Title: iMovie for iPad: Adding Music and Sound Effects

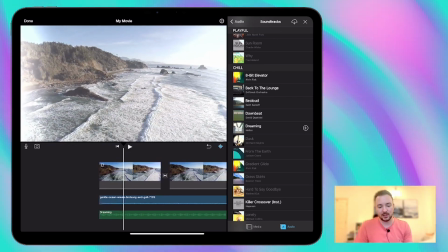4:08 Yeah, that's good. I'm happy with that.
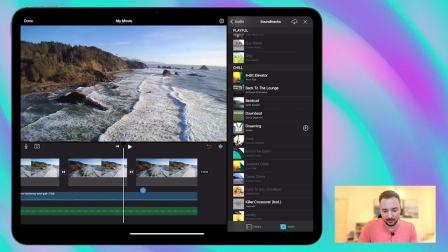4:11 Okay, so let's, I'm just going to trim this down a little bit here so it just matches with that first clip.
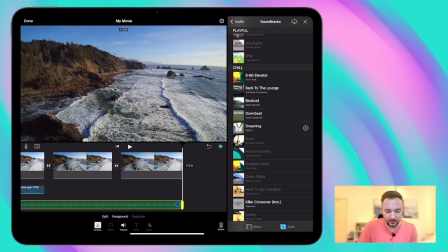4:19 And we'll do the same for the music as well. There we go.
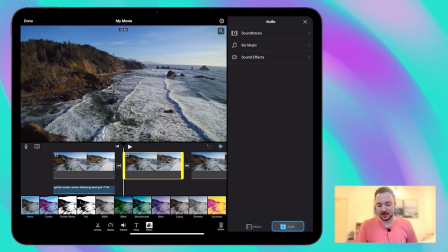4:24 Okay, so let's have a look at the next clip and we can try and change the mood and the atmosphere of this with the music and the sound effects that we use as well.
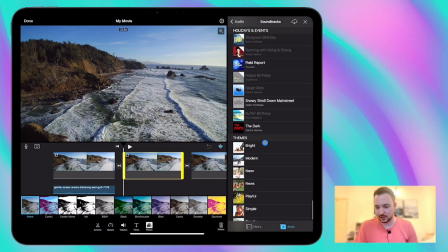4:31 So let's go back to soundtracks. And if I just go down to the very bottom, this is the one I used earlier called Field Report, which was a bit more dramatic.
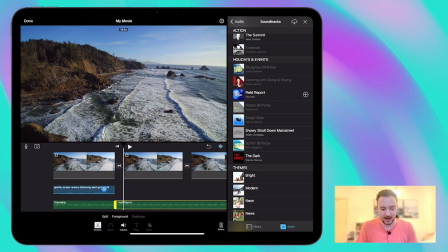4:44 I might want to change that volume later on, but we'll see how it sounds. And I'm going to use this same sound effects again,
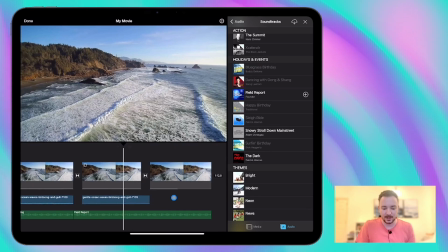4:50 but I'm going to make it a little bit quieter this time because we want the music to be the main focus of this clip and to create that drama.
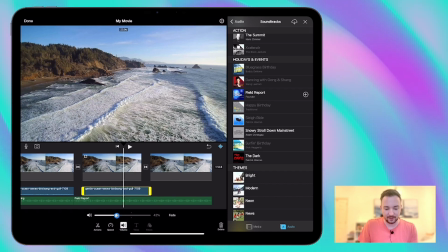4:58 So let's bring the volume down of the sound effects and we'll see how that sounds.
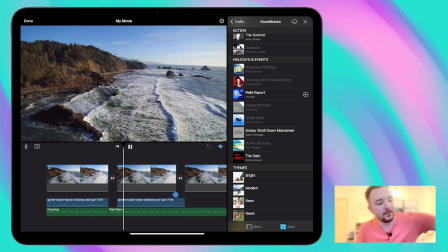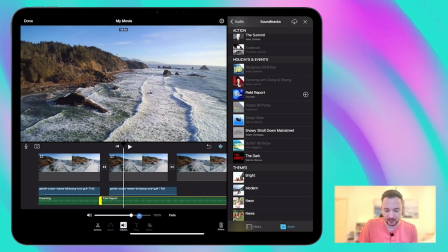5:09 Okay, yeah, so we're gonna need to bring the volume of the music right up like we did before.
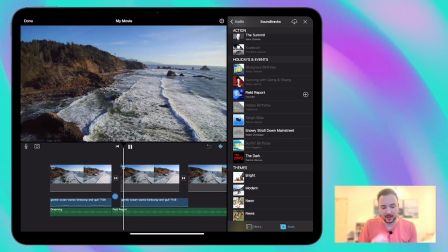5:16 There we go.
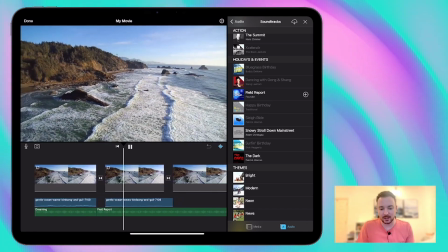5:19 So we can still hear the sound of the waves in the background, quite low down, quite quiet, and the music is the real focus.
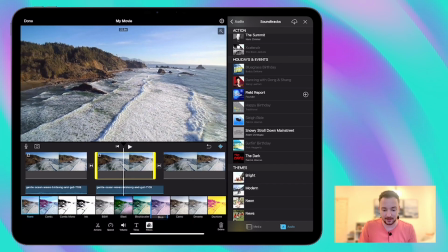5:26 Now we can also add a filter to this clip to add to that dramatic effect as well.
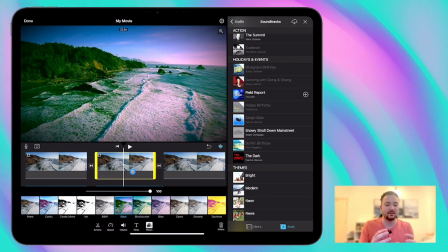5:32 I'm gonna use blast for this one. You can see it kind of darkens it, livens it up a little bit.
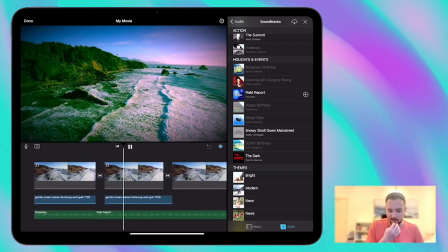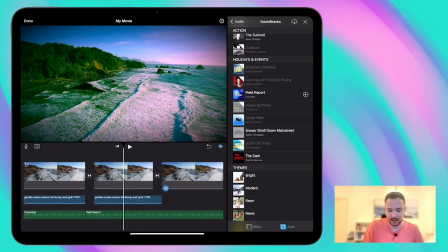5:45 Okay, nice.
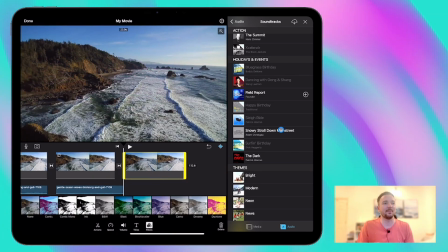5:47 And finally, we created quite a blockbuster type feel to this last clip earlier.
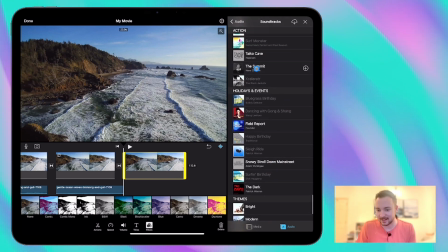5:56 And I used this here, this soundtrack by Hans Zimmer, very famous film composer.
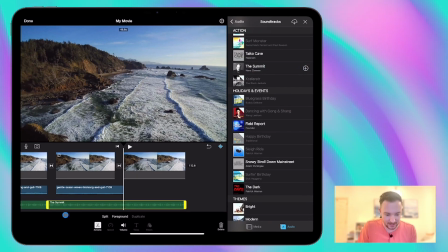6:02 So I'm gonna add that in here. Oops, it's just replaced the other one.
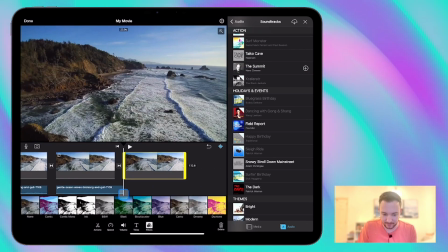6:07 So let me try that again. We'll narrow this down.
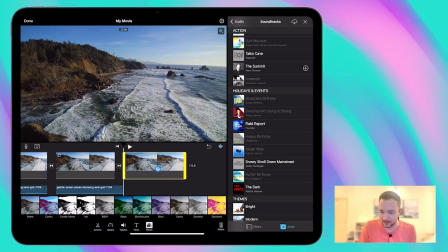6:12 We'll just cut that down to the second clip there, and then we can add Hans in there.
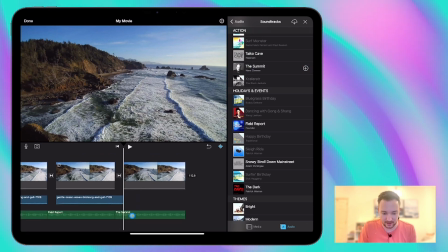6:19 Let's have a look. Awesome. Okay, so
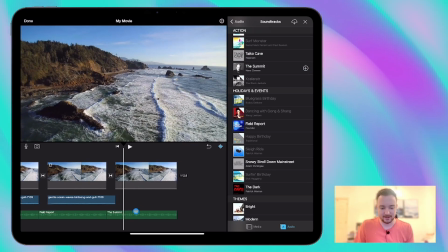6:24 yeah, very inspiring music there.
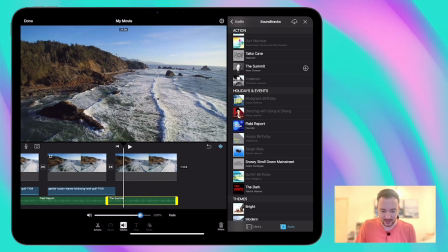6:27 We're going to lift that up a little bit here, and I'm not going to include any sound effects in this last one.
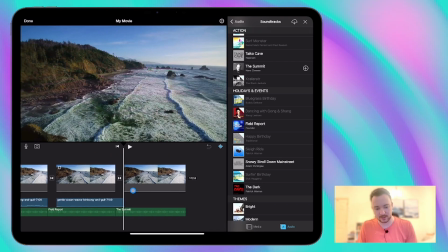6:33 I think it works without it.
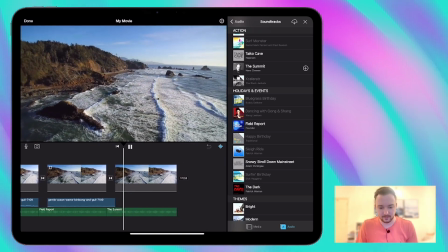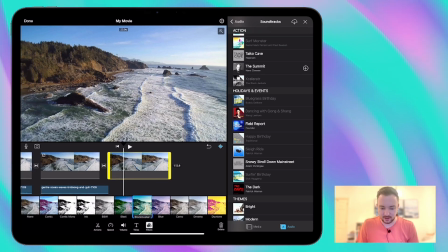6:41 And again, we might want to change the filter. Let's use the blockbuster filter, seems appropriate.
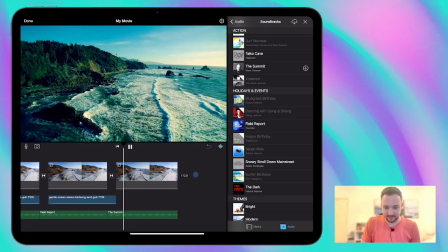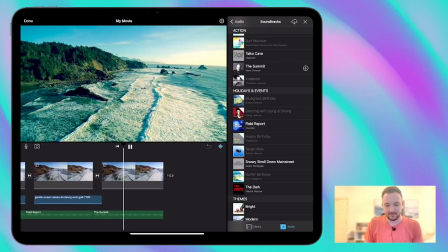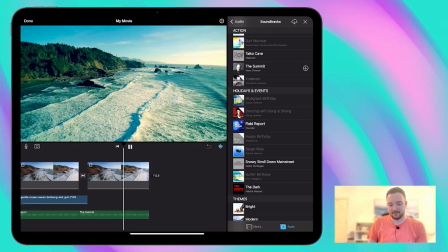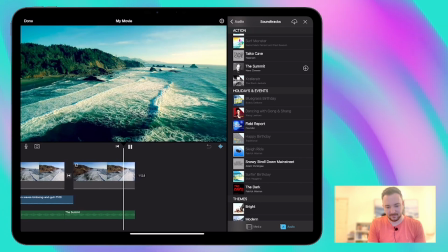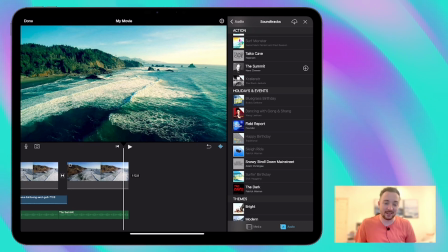7:09 You notice as well that iMovie automatically adjusts the length of the music to match with the video clip as well, which is something I really like.
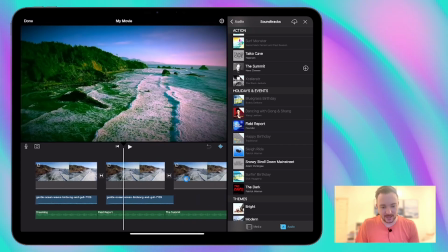7:16 So there we go, we've got three very different feeling clips there with different music.
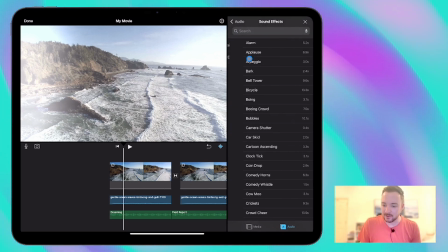7:23 There is also a sound effects section in iMovie, quite limited really, there's not so much available here.
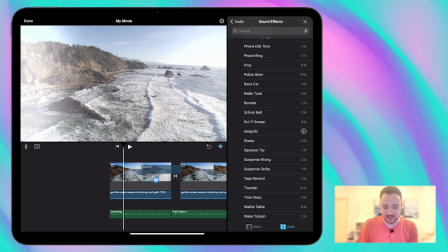7:31 We might want something like maybe some seagulls in there for that first one.
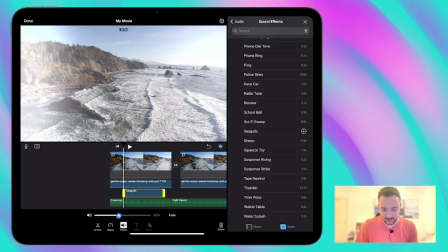7:35 We'll just bring that sound down a little bit so it's not too overpowering.
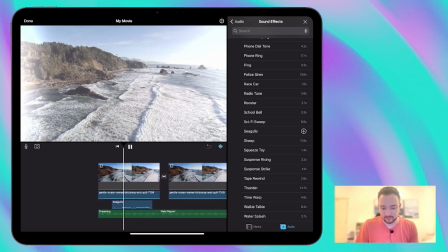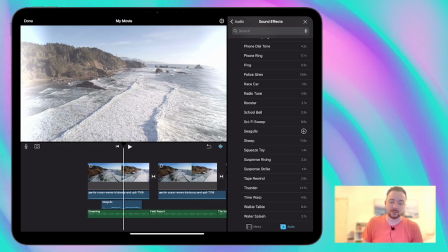7:47 Yeah, that's quite nice as well.
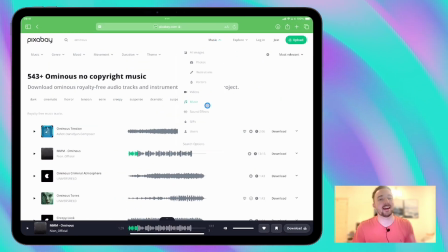7:49 But you can go back to Pixabay, check the music section, check the sound effects section, and then you can download anything that you might want to add to your video project.
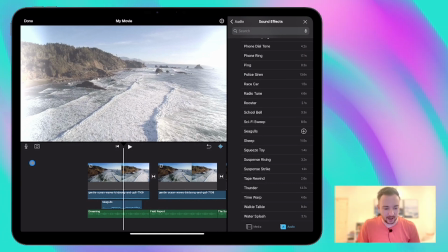7:58 One last thing on audio is this tool here, which is the Voiceover tool.
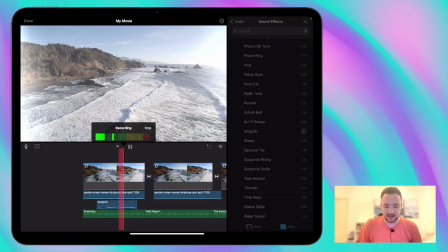8:04 So you can check that the microphone's connected, that's working here. You'll see that red section is where it's being recorded over the top.
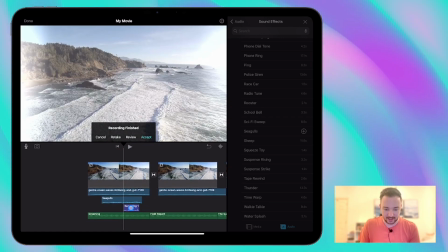8:12 Let's stop there. So that'll be my voice in there for recording one.